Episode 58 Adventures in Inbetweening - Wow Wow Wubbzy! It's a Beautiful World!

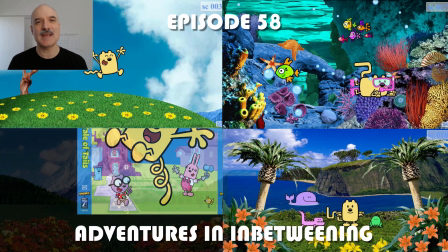0:00 All right, welcome to episode 58 of Adventures in Inbetweening. Today we are breaking down another Wow Wubbzy song that I animated.
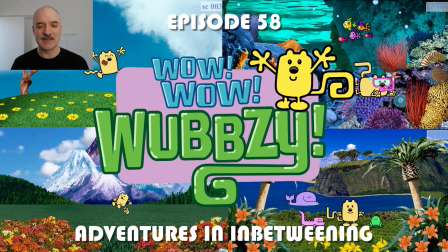0:08 Almost 2 minutes of content, animated in under 3 weeks. Let's take a look at the song and get the earworms going.
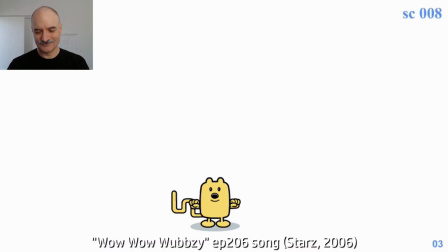0:16 Beautiful, beautiful, beautiful, beautiful, beautiful, beautiful. It's a beautiful, beautiful, beautiful, beautiful world.
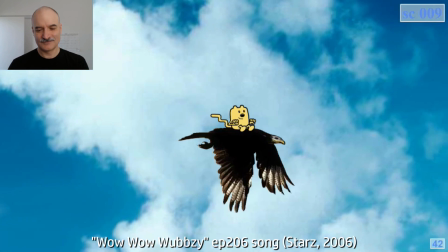0:23 With skies of blue and trees of green.
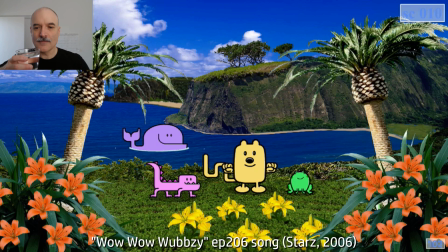0:27 It's a beautiful, beautiful, beautiful, beautiful world. It's our home, let's keep it clean.
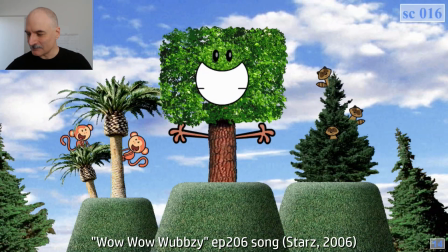0:36 Beautiful animals, beautiful trees, beautiful fish in beautiful
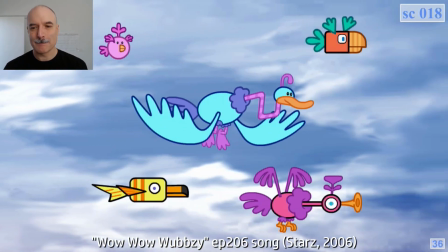0:43 seas, birds in the sky, flowers on the ground.
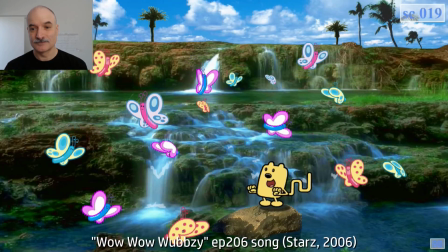0:48 Beautiful things are all around. Imagine no flowers, imagine no sun,
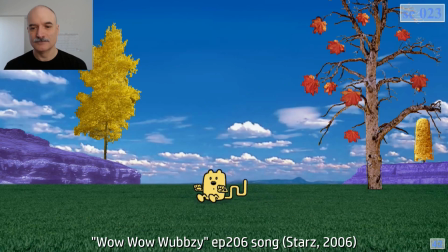0:56 imagine no animals, imagine no fun, imagine no plants, not even one tree.
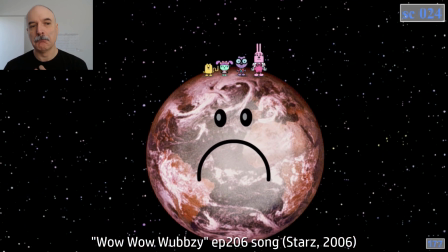1:04 What a sad, sad world that would be. It's a beautiful, beautiful, beautiful, beautiful world.
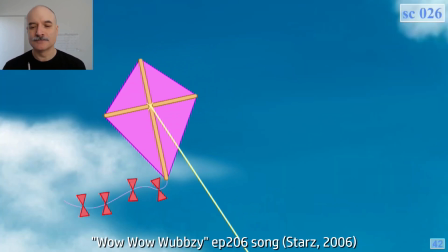1:12 With skies of blue and trees of green.
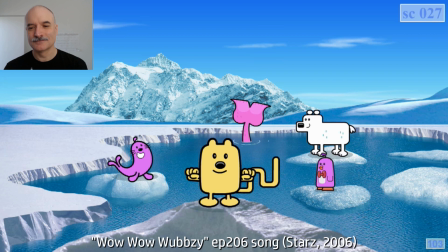1:16 It's a beautiful, beautiful, beautiful, beautiful world. It's our home, let's keep it clean.
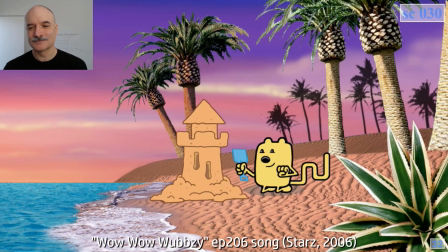1:25 Mountains and valleys, surf and sand, floating clouds over beautiful
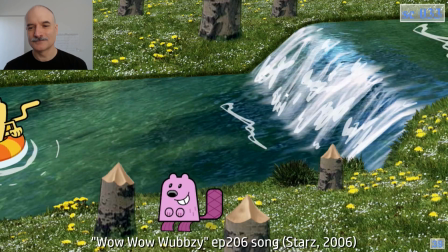1:32 land, jungles and forests, rivers and streams, all the beautiful things in your dreams.
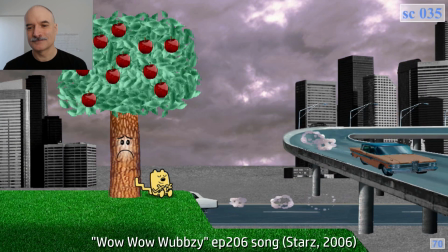1:41 If we don't take care of this place we live, the earth will have nothing left to give.
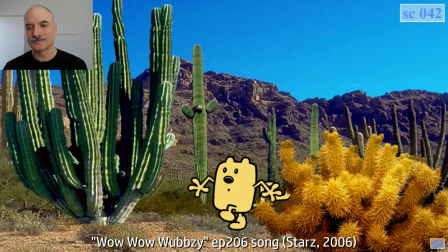1:47 It's a beautiful, beautiful, beautiful, beautiful, beautiful, beautiful, beautiful, beautiful, beautiful, beautiful, beautiful, beautiful world.
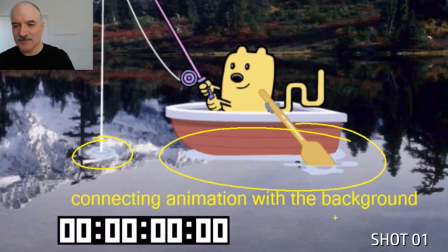1:59 All right, what a happy, inspiring song. Let's focus on how I got that done in such a short time.
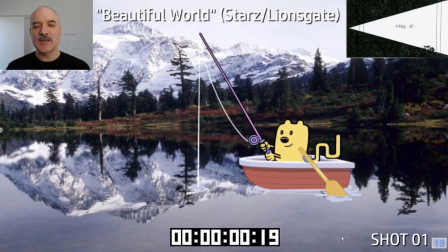2:04 So, one thing is to reuse, reuse, reuse. Create cycles like on these ripples.
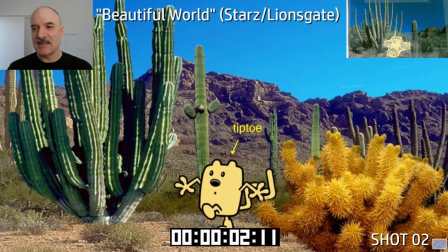2:11 Just as a production note, sometimes in the boards they had the backgrounds already in there so we could visualize how that was going to look ahead of time.
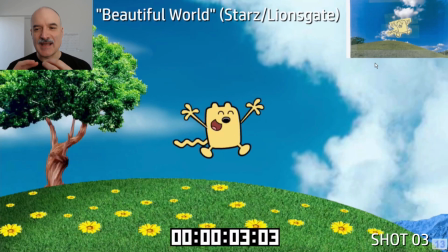2:19 The point is that every scene has a beginning, middle, and an end. You want to say, okay, I'm going to start here, I'm going to go here, progress, and end up here.
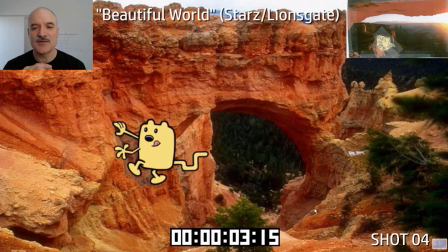2:27 Sometimes we would add shadows for the contact to have the characters seem like they're belonging more in the world.
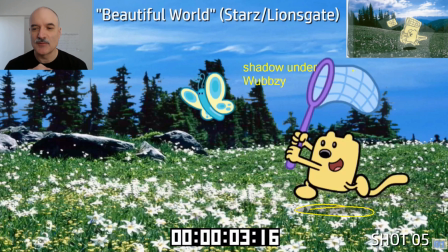2:33 Here's a shadow under Wubbzy.
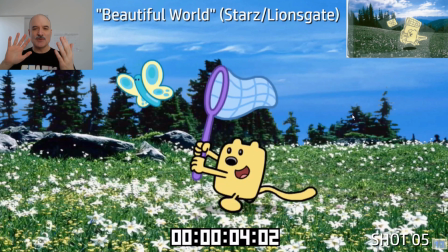2:35 That's one of the biggest challenges on this song, was to match the visuals with the backgrounds, because obviously it's a very cartoony character in animation.
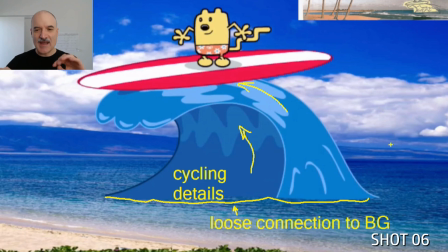2:43 Here's cycling on the wave, and very realistic backgrounds.
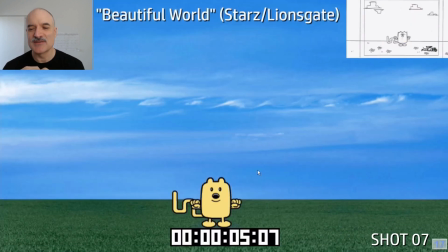2:48 So trying to put those two together sometimes was it was a challenge. It was doing everything we can to make them fit together.
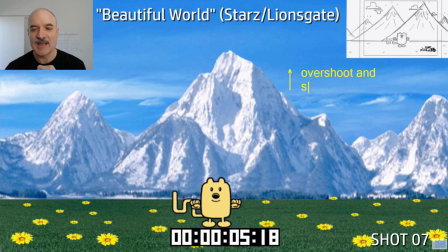2:57 So bringing in the backgrounds in a different way every time was part of the creative challenge of this,
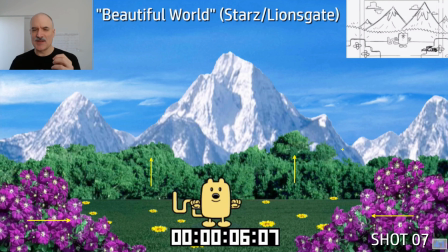3:05 and making it so, okay, if I'm going to have these trees come in, how are they going to come in? Slide from the left, slide from the right, pop up, squash and stretch.
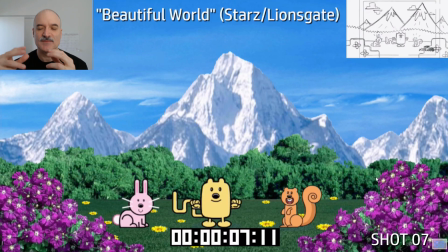3:12 Whenever animals would come in, we want to show some flash effects, sometimes go boop, boop, offset them. A lot of times too, I mean, this is a very design heavy show, so sometimes there wasn't a lot of animation needed.
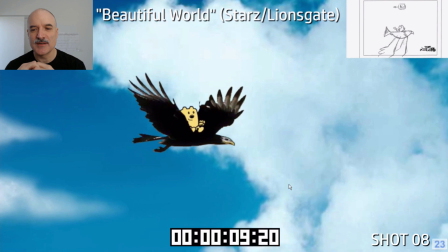3:23 It was just about getting it there in an appealing way. Here with the large bird, I'm not sure if this is an eagle flying, there's really only two drawings.
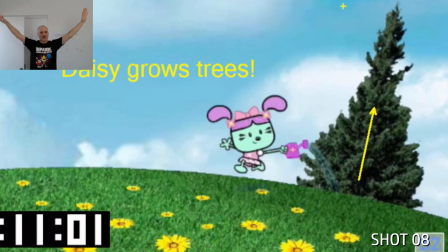3:32 There's one and there's two, and it's just a matter of skewing and stretching those so you can pop from one to the other.
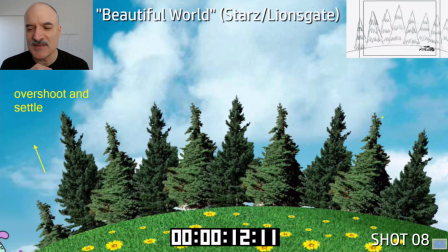3:38 With the trees here, I'm thinking, how do I want these trees to appear? Do I want them to pop on?
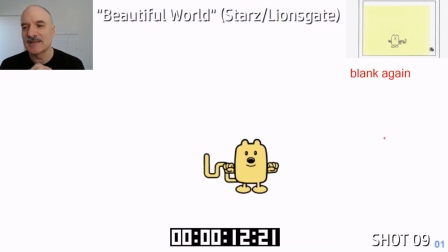3:42 Do I want them to come in from the... No, let's have them grow just like they were trees. Here we're starting with another blank canvas for Wubbzy.
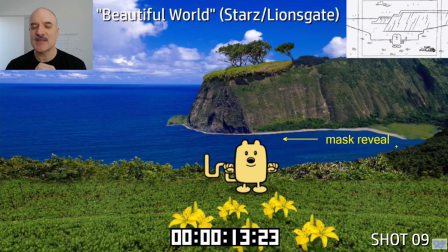3:51 If I'm going to bring this background in, I'm going to overshoot and settle it. Now, with this one in the far background, I decided to do a long mask reveal.
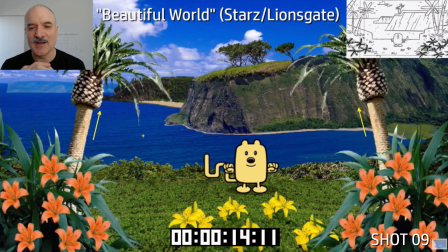3:58 So we see it appearing over a long period of time. These plants, let's have them come in from the corners.
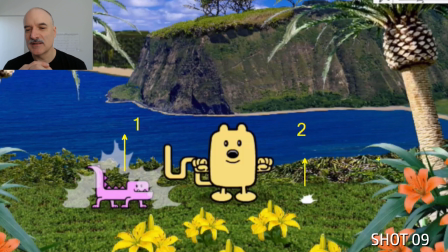4:03 Why not? And then trees as well. Let's have the animals come in. There's one, there's two.
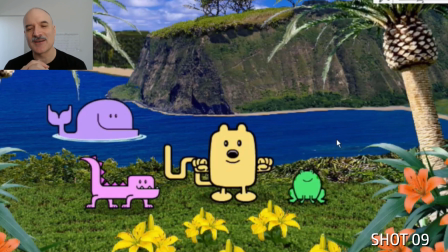4:08 And I did it left to right because the third one is back on the left with the whale there. And that's why Wubbzy wasn't quite fully centered. There's my ripple cycle. Let's use that again. And sometimes you just need to have Wubbzy go blink and smile.
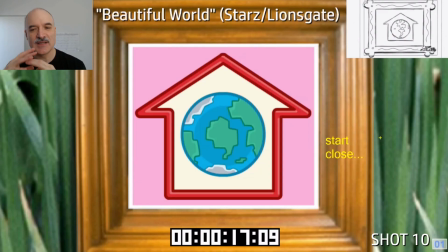4:21 That's all. It's just about the design selling it. Now here, again, this song is just all so well timed with the visuals.
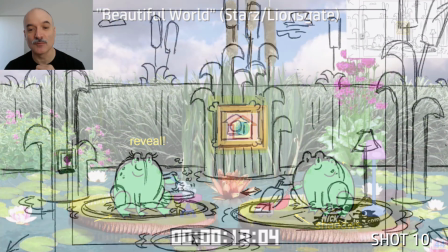4:30 It's about keeping everything moving. It's about introducing variety. Look at these wonderful storyboards here.
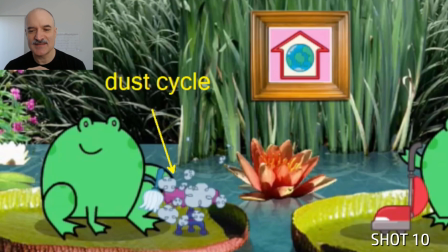4:35 Just so well planned out. Here's this dust cycle that I created. I used this at least one other time.
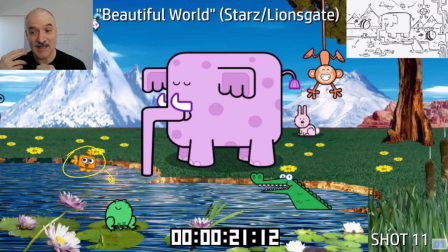4:42 And that's just, again, reuse, reuse, reuse. Let's get those animals, get them all attached to the background as much as we can so they look like they're living in this realistic world.
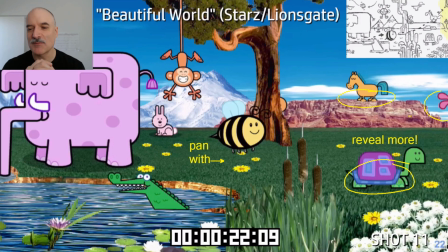4:52 Let's have the bee motivating the camera pan. going across there. Look at this entire pan.
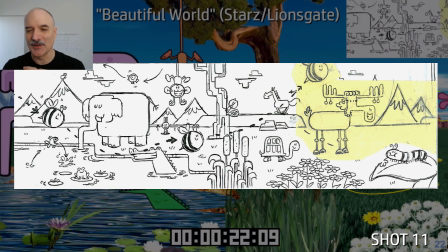4:57 That's a wonderful piece of artwork there. It's so effective.
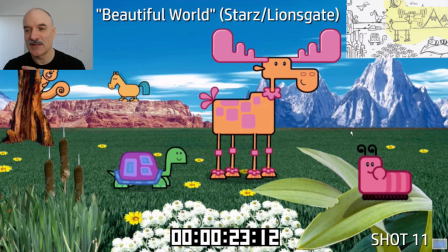5:02 And following the bee, and then we're revealed to, or the bee takes us to a bunch of new animals.
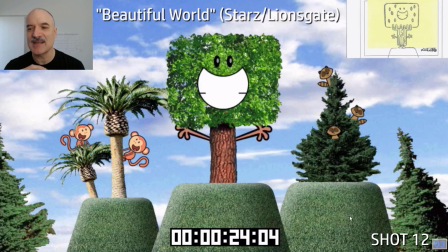5:06 Now here are all these animals. Let's make them all live in the scene. Hide them within the tree, behind the trees.
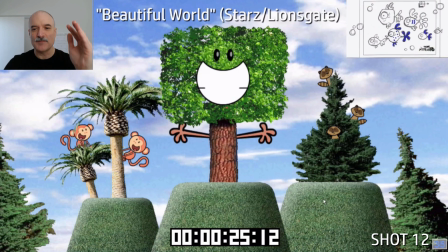5:12 And then this tree that's appearing there, well, I gotta go, whoop, whoop, have some movement to not just have that pop on.
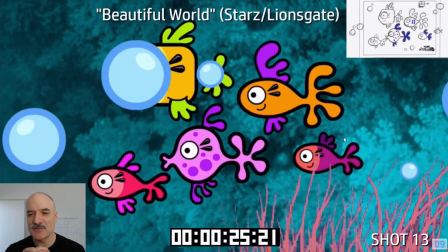5:18 Here we have a bunch of fish, which I animated individually on each one. I think I spent like 20 minutes on each fish.
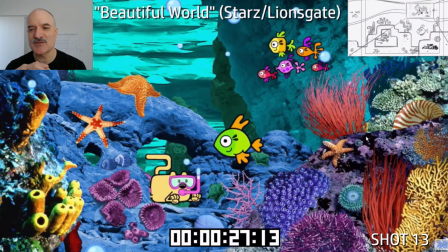5:25 I set a time limit for myself. They're all cycled, squashing and stretching. The fins, that's one bubble cycle, copied and pasted.
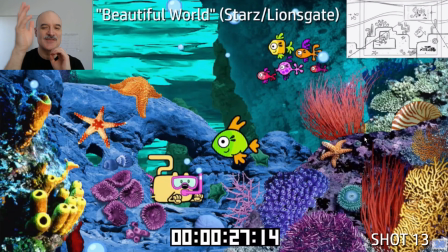5:32 Here's Wubbzy in a mask, and he's also masked behind the background there.
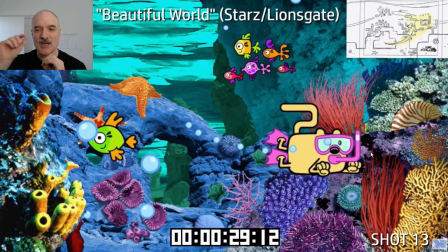5:36 All these bubbles, same bubbles, and just having it so they're popping up, and then letting the cycle go and create its own shapes.
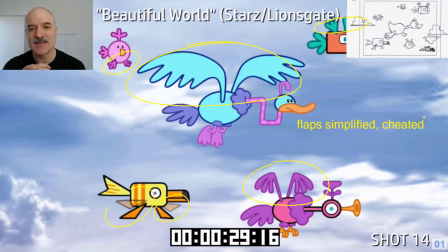5:44 More birds here. Again, simplifying the flaps with the big bird in the middle.
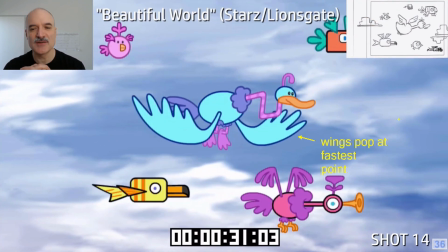5:49 It's just 2 drawings and popping those wings at the fastest point.
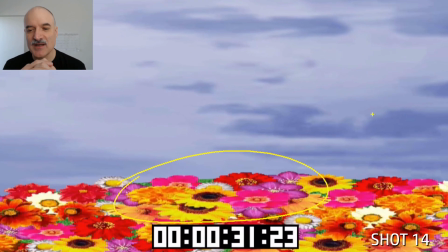5:53 1, 2, 1, 2. Now we're going to pan down. We're going to reveal these flowers, these squashed JPEGs here.
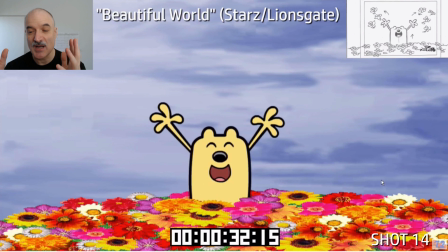6:00 And then we're going to have Wubbzy pop out, and the JPEGs are at full size.
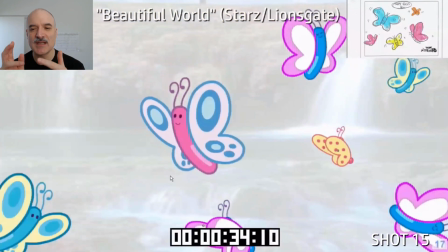6:04 Again, it's just about, okay, what do we need to do to give it a beginning, middle, end, tell the story, move on to the next scene.
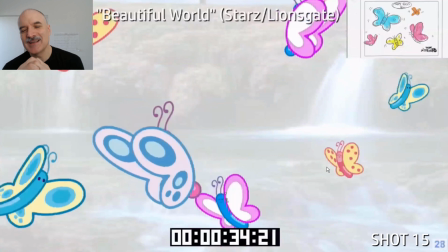6:10 All of these butterflies, I think I spent maybe 2 hours on this butterfly cycle.
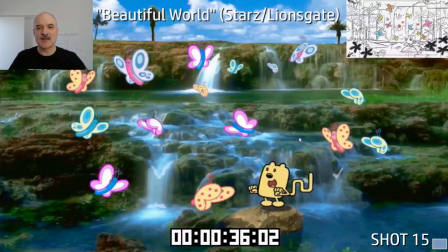6:16 It's just reused. Every single one of them is the same butterfly, just recolored.
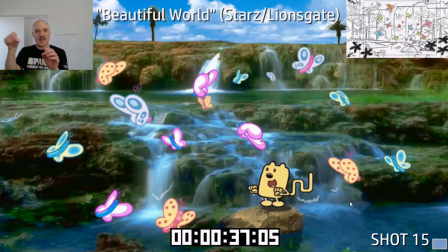6:20 Then I animated, it was like, well, I don't want this water just sitting there, so I animated little highlights on top of the water, and that's cycling through as well.
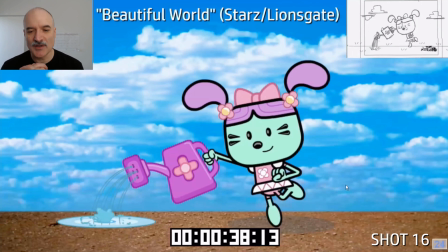6:28 Here's Daisy, another cycle with the water splashing, and that splash I used a couple other times.
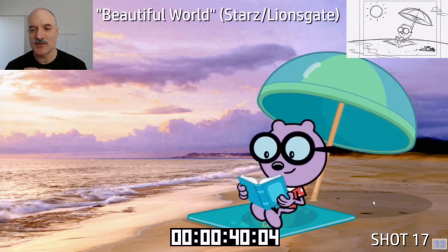6:35 And this one here with Walden, let's put some shadows on the ground so we can, again, integrate him into the background.
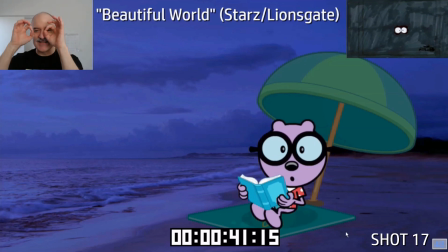6:40 I think that the original intent with the storyboard, it was just his eyes going to be left, but as I recall, it was too scary.
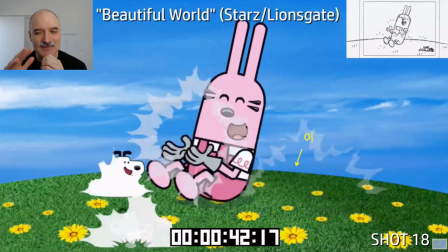6:47 It's a preschool show, so we just had it so that it just went darker. Here, the animal's disappearing.
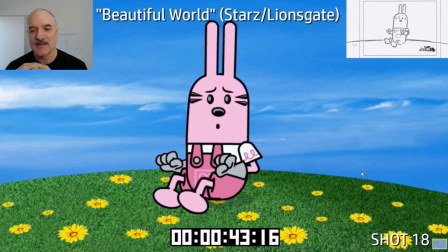6:53 It's very sad, and oh, poor Widget. But having him go, not all at the same time.
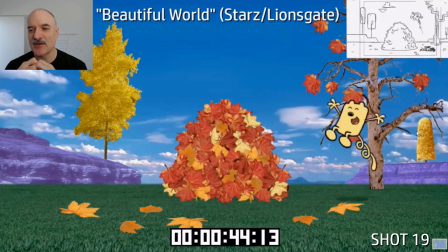6:59 Have a contact with the background on Wubbzy there, introduce that ground shadow.
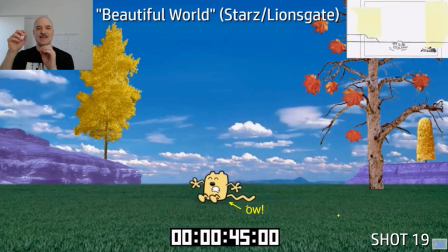7:04 Mask that pile of leaves so that it, again, just doesn't pop off. We can't animate that. It's all just one shape, so we have to do something with it.
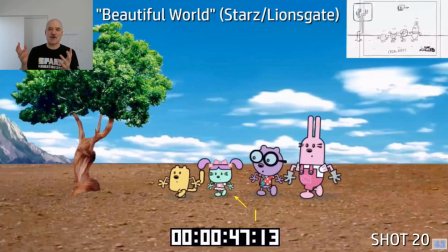7:12 If these trees are going to have to disappear, I could just fade them off, or I could have them all go whoop, whoop, whoop, whoop, whoop, in order.
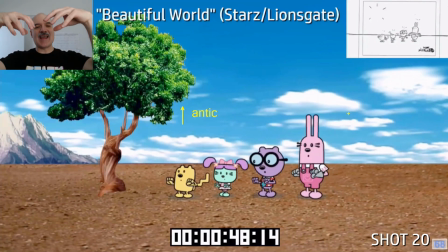7:19 Get to the last tree. The tree's going to anticipate up as if it were a character.
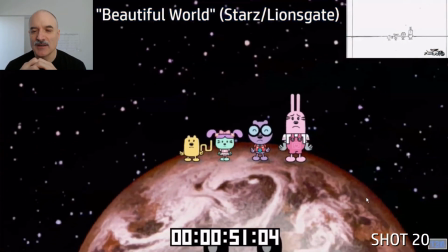7:23 Come on down, and then all the characters are going to look at the viewer, because this is, we're identifying with the situation that Wubbzy's in here.
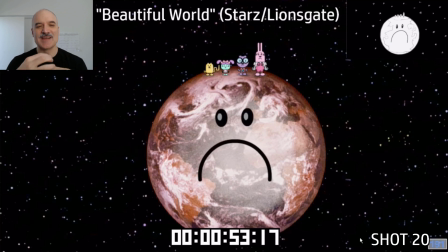7:32 And this show never shied away from symmetry. You see that sad face there.
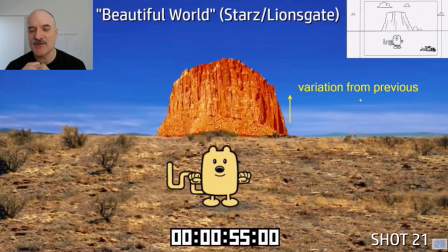7:39 Here's another blank page, our third of 4, and we're going to get variation from the previous here, the way that the ground comes up, the way the squash and stretch, the way the trees come up,
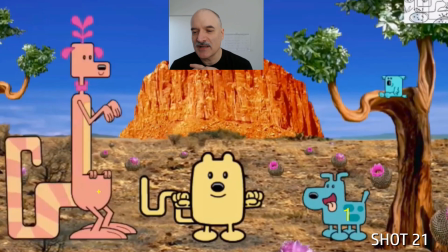7:48 different ways of doing it. Same with the animals.
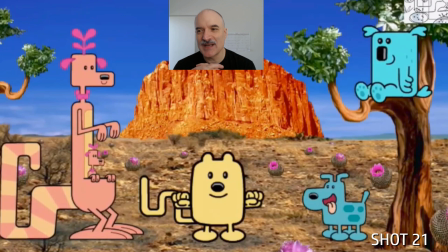7:51 There's 1, there's 2, there's the third animal, and now we're going to have boop, boop, 4 and 5.
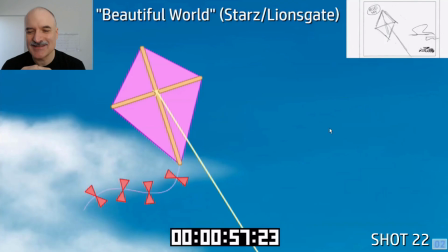7:59 Let's get them up out of the pouch. And just try and make it as interesting and engaging as possible.
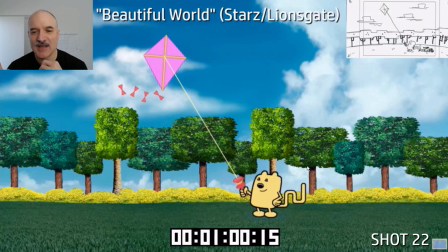8:05 More cycles. Motion path on the kite. Cycle on the ribbon there. Cheating that string to make it look like it's connected. If you go through frame by frame, it wobbles a little bit.
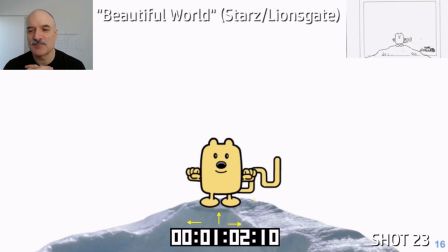8:14 Here's the last blank page you're starting with.